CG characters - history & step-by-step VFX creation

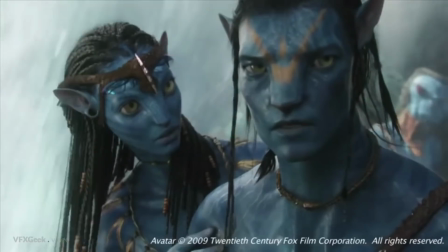Weta Digital pushed this technology forward while working on the avatar.
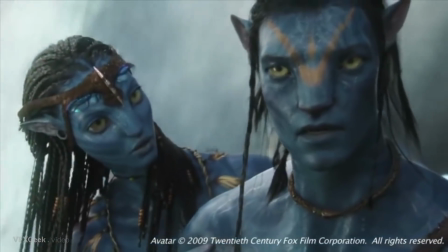The half-naked characters of the movie wouldn't look as convincing as they do without an accurate body and muscle physics.
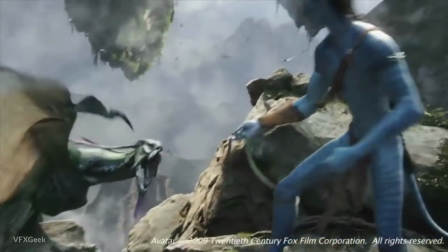Weta's digital tissue system is not just muscles. They've aimed for extreme realism by adding also layers of fat and hair system.
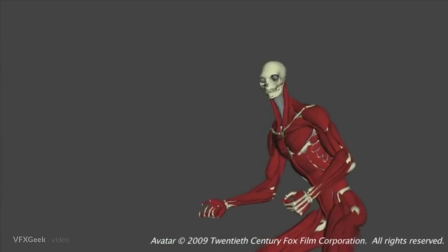All those elements react to each other's movement. The tissue can be used to create skeletal muscles or it can be used to create skin or fat, tendons and so the one tool set we describe all the layers with it so typically a creature has
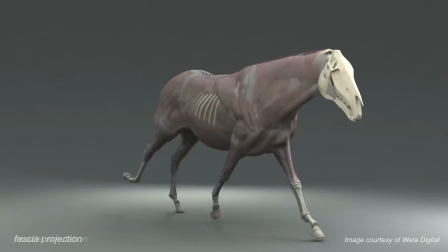a bunch of these tetrahedralized muscles with fibers in they also have a fat layer and a
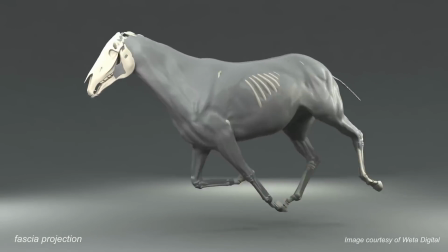skin layer and they have tendons and other bits and bobs and a fascia layer and all that's basically simmed
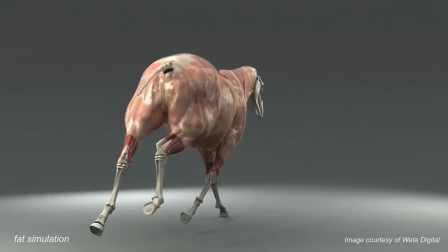together to produce the final cached polygonal outer model that's sent to the renderer
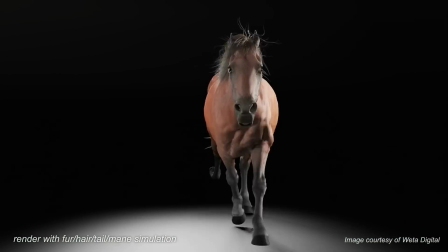on top of that complicated physics simulations are controlling correct reactions to gravity forcing the skin and muscles to wiggle and
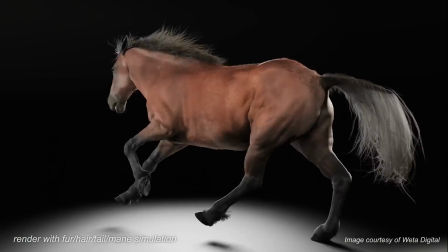shake while performing movement. The outcome is incredible.
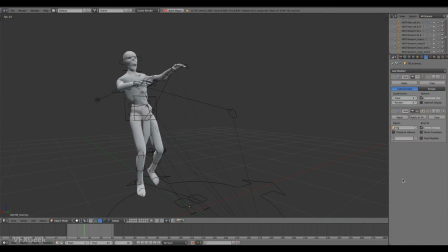The rigged model of a character can now be passed to an animator. With an asset prepared like this, the artist can start his work. Animation is a traditional way of adding performance to digital characters. The quality and realism of the animation depends of course on the skills and experience of an artist.
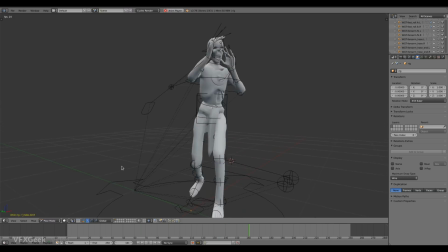However recently, more and more often, motion capture is being used.
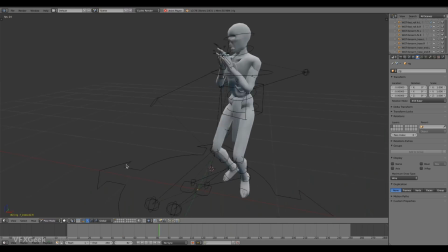This allows to transfer not only more realistic movement but also the style and performance of an actor.
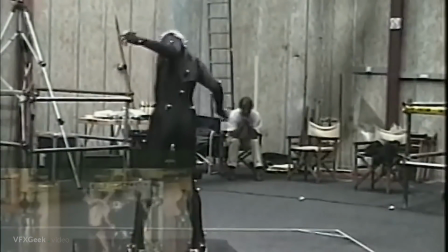To help make the decrepit CG mummy believable, as an otherworldly version of Emotep,
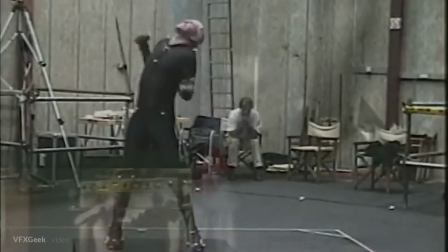ILM motion captured Arnold Vosloo, the actor playing the leading role.
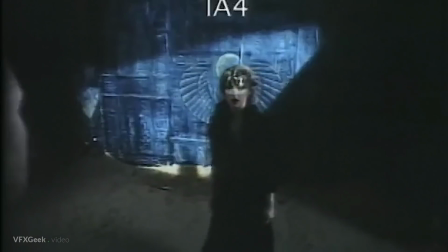Motion capture is where you take a performer of some type and you track the various positions of their
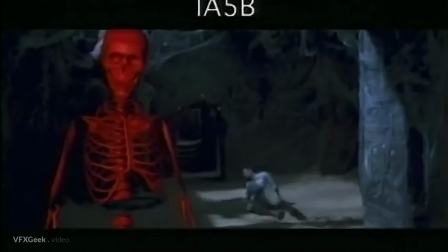body using a computer to basically try to correlate in three-dimensional space where they are and where the parts of their body are,
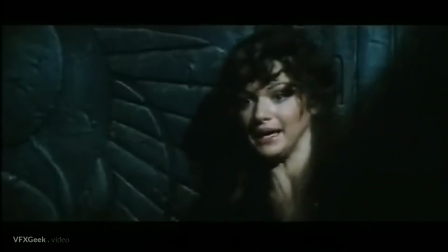which sounds like a lot of complicated gobbledygook. But the basic way that it's done is that you use some kind of markers, is either a magnetic tracker or a little, it's kind of like a ping pong ball with reflective tape on it. And you can track that using optical cameras. We use infrared cameras to bounce light off of these little tracking balls that are placed all over the actor's body. And by using seven cameras in a big room, we can use the computer to correlate where each ball is. Seven cameras see a ball, they know that's the same ball. They can then triangulate using using relatively simple geometry to figure out where that ball is on any given frame.
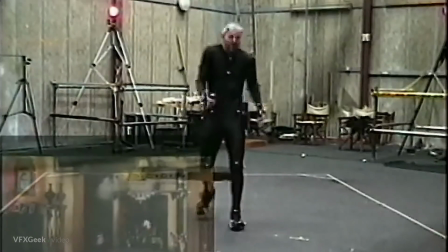So as someone walks through a space with all these tracking markers all over them, what we do then is crunch all those numbers and what we end up with is a position of the knee,
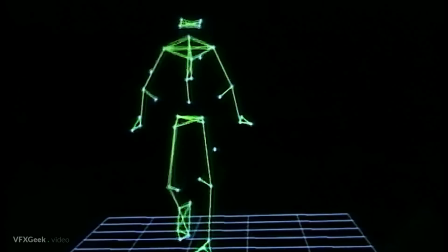a position of the foot, a position of the elbow, a position of the shoulder, everywhere
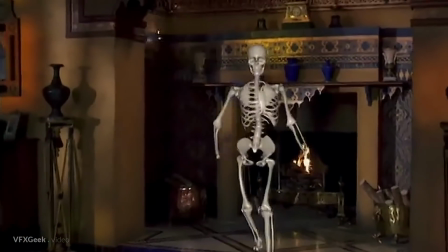on his body and then we have our own software which constructs that back onto a skeleton and we can
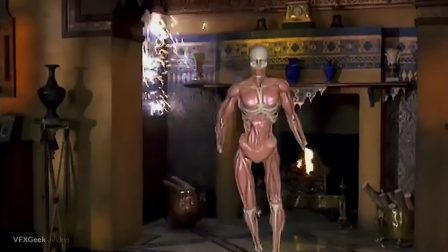then reconstruct that motion in three dimensions and map just about anything we want onto it.
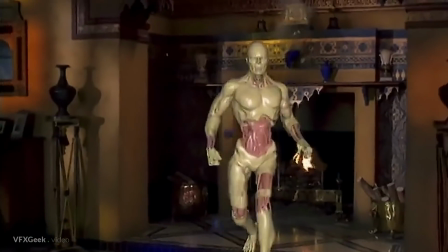Later, the team would apply his movements to a digital mummy that had layers of CG muscles,
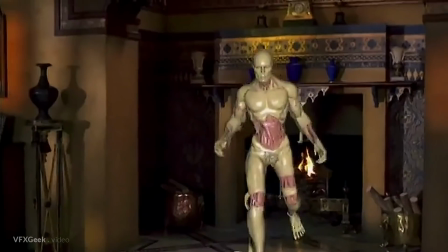tendons, and tissues carved out of digital models with painted displacement maps.
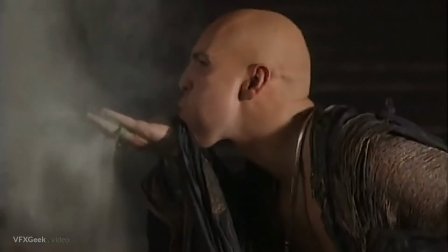This was the first ever film where a principal actor was motion captured, and that data was applied to a CG character.
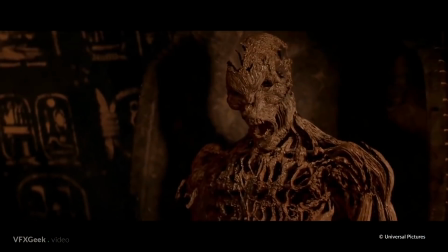Back then however,
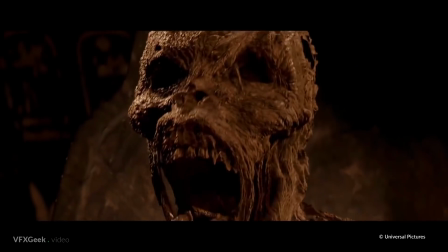the captured data covered the basic movement of the body. details like hands and fingers or face were still animated manually
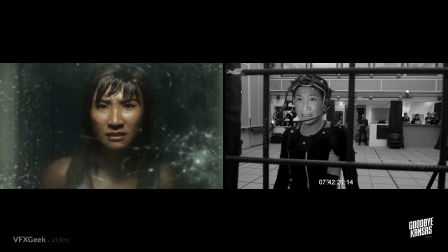today with better technology motion capture is especially useful
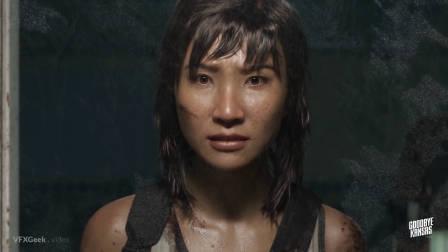for capturing facial expressions it allows to capture details to a
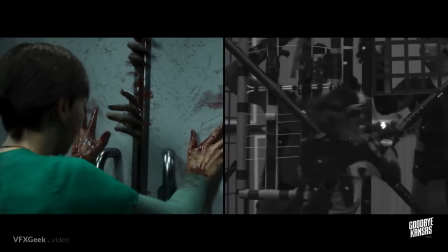level not reachable by an animator however motion capture data usually
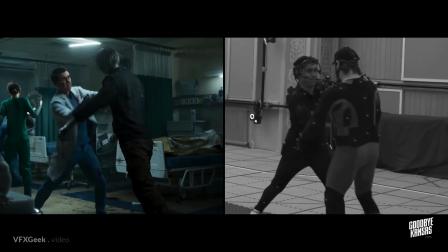needs processing and sometimes changing for
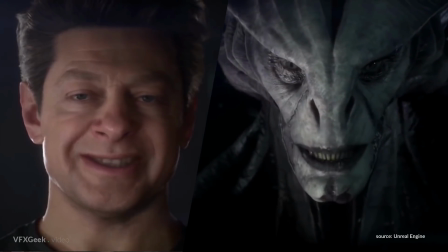example to transfer a human face onto some fantastic creature, the face features have to be mapped accordingly, and perhaps tweaked.